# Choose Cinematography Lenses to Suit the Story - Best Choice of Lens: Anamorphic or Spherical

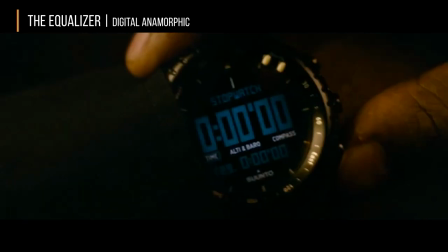(4:19)
This shows that anamorphic can be used without having to have flares associated with everything or being overly anamorphic,
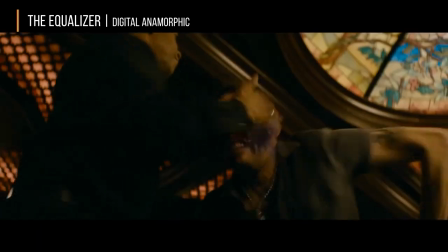(4:25)
but at the same time being used to break down the image to give a very artistic quality to it.
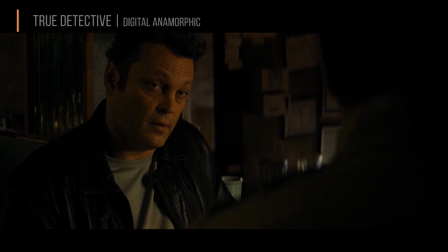(4:30)
Unlike our other examples, True Detective was not intended for theatrical release.
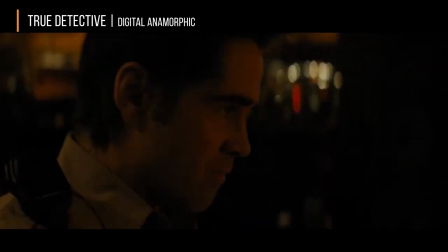(4:35)
Instead, this is a television show that took advantage of the characteristics anamorphic lens has to offer.
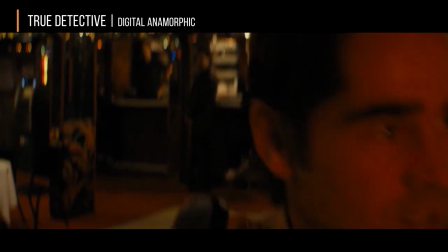(4:42)
True Detective was used with some of our vintage B-series lenses,
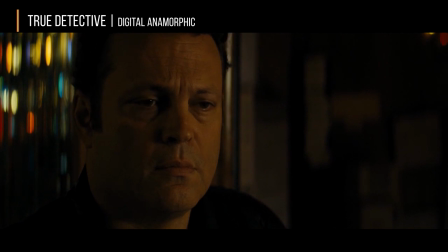(4:45)
which have very notable anamorphic effects, such as enhanced flares and very strong bouquets.
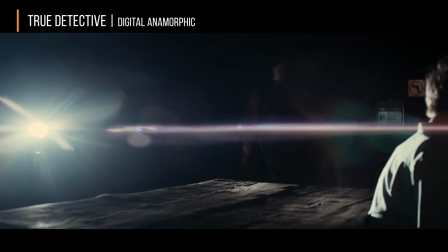(4:52)
You'll notice that the bouquets and the flares are very prevalent, which gives this TV show a very unique characteristic,
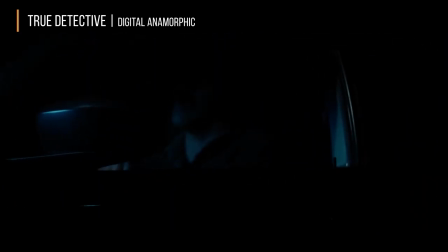(4:59)
especially in a world where most television shows are shot flat with spherical lenses.
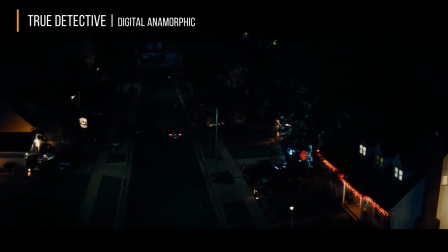(5:03)
The effective use of disproportionate breathing, the flares, the magnification, give this show a very unique characteristic.
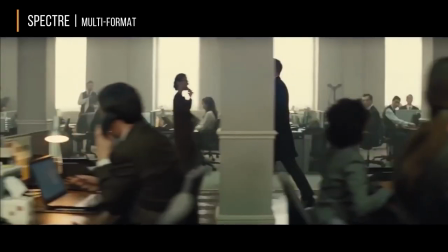(5:11)
Spectre is a unique example of a multi-format shooting situation in which both
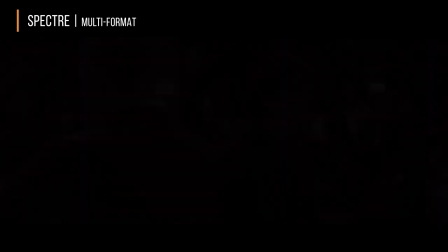(5:16)
digital and film is used as well as anamorphic and spherical are combined.
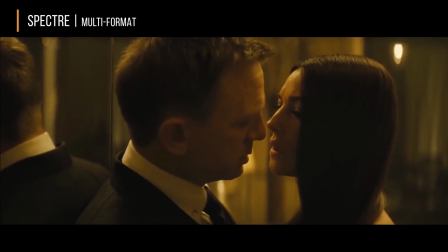(5:21)
In the case of Spectre, a large part of the show was shot in C-series anamorphic lenses that were modified and the chase sequence was shot in a large format spherical.
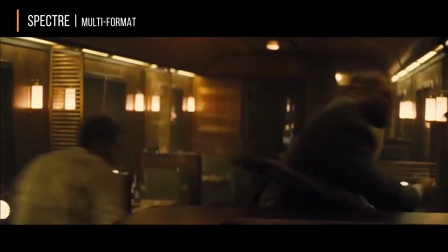(5:30)
What this did is create kind of a line between height and reality during the chase scene versus a very artistic, painterly look during the bulk of the movie with the film anamorphic.
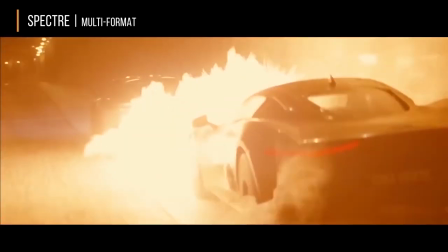(5:39)
This is a trend we see where the director or cinematographer wants to create different looks to tell different parts of the story. Haze is the use of using atmosphere, or smoke, to create distance between your front object and your back object.
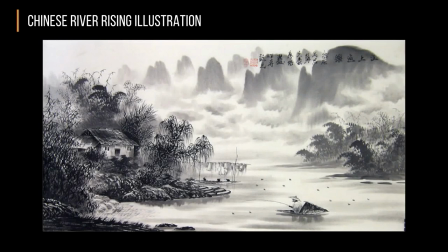(5:52)
You can see in this type of Chinese picture that the fisherman in the foreground is very sharp relative to the mountains in the background. Automatically, our brain makes the assumption, therefore the mountains in the background must be further away.
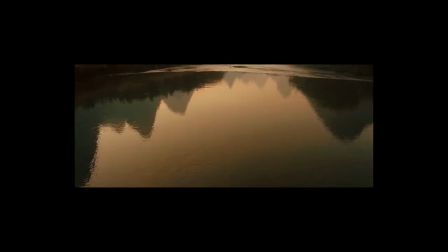(6:05)
This gives the illusion of depth. Now how can that be used effectively in real life?
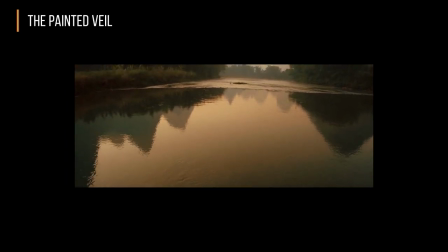(6:09)
In this movie here, Painted Veil, you'll notice that the mountains in the foreground are much easier to see than the mountains in the background.
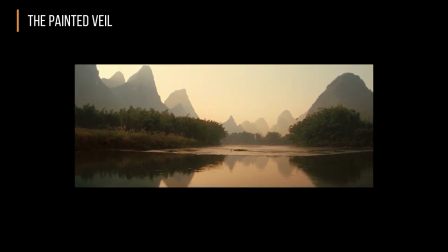(6:16)
This is an effective tool of haze. For instance, if you're ever in an environment where there's a lot of smog, something that you see with smog appears to be very far away. But when the day is a clear day, if the winds blow the smog away, those distant objects appear to look a lot closer. A very close relative of haze is depth of field out of focus.
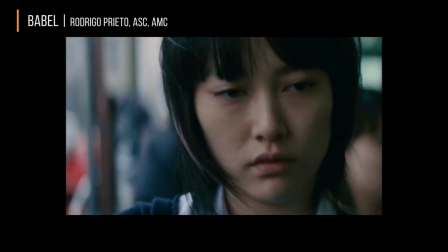(6:34)
And we're going to see here in the movie Babbel,
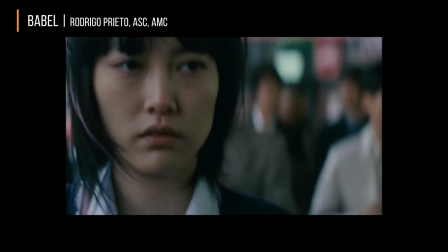(6:36)
what the cinematographer used is its second cousin of Hayes of having shallow depth of field to create the illusion of layers or depth.
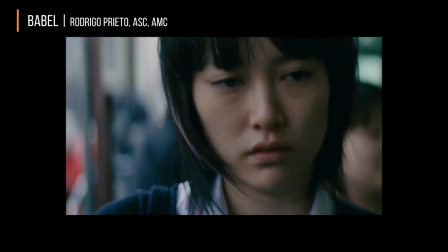(6:44)
In this case, he used the very shallow depth of field of an anamorphic lens to create an illusion of isolation.
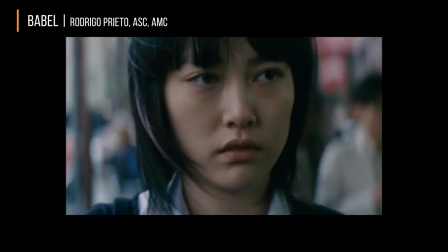(6:50)
Because in this scene, this girl is supposed to be deaf.
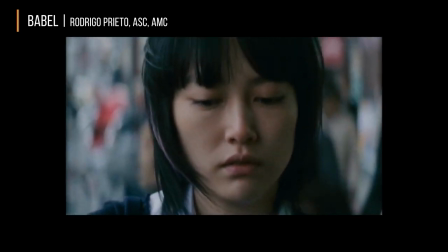(6:52)
The cinematographer chose to use a lens with very shallow depth of field in the anamorphic out of focus bouquet to include an even stronger type of out of focus cue.
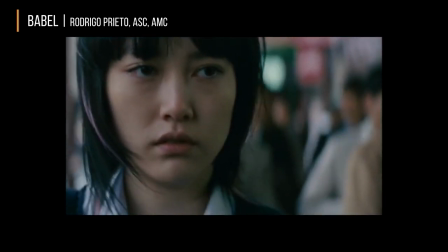(7:01)
And what this does is supposedly portray that she is deaf and she lives in a very isolated world. Stereopsis is probably our most dominant depth cue that we have. Basically what that means is we have two eyes that see two different images. We superposition those objects on top of each other and form a three-dimensional image. Very similar to how we see 3D movies. As you can see by this diagram, the left eye is seeing the objects in one pattern.
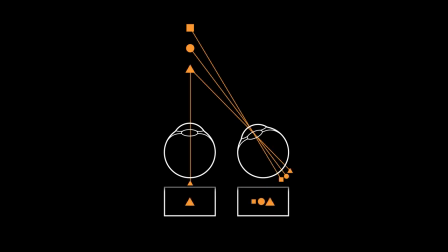(7:27)
The right eye will see in a different pattern. The brain interpolates these two images, stacks them atop each other, and creates a three-dimensional image. I've seen this before in 3D movies with anaglyphs, where we have the right eye and left eye seeing two different images.
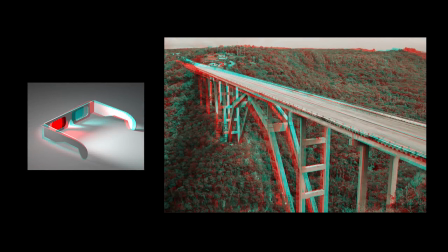(7:41)
When we put proper glasses on, the two images are imposed on each other and give the illusion of three-dimensional imagery. The challenge with this is not every movie is shot with 3D glasses or an anaglyph type technology. So, we must use the other five depth cues to cancel out the fact that stereopsis does not exist and give the illusion of depth. Shading is a very effective tool. By cueing our brain where light sources are and creating kind of a nice shadowing effect, we have the illusion of depth. This can easily be seen by looking at the circle on the left.
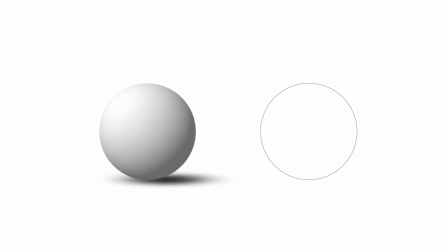(8:12)
By adding just a few shadows in a light source, it gives the illusion that it's now a ball or a sphere. hair. This type of shading is very important because this helps enhance the depth markers inside a face.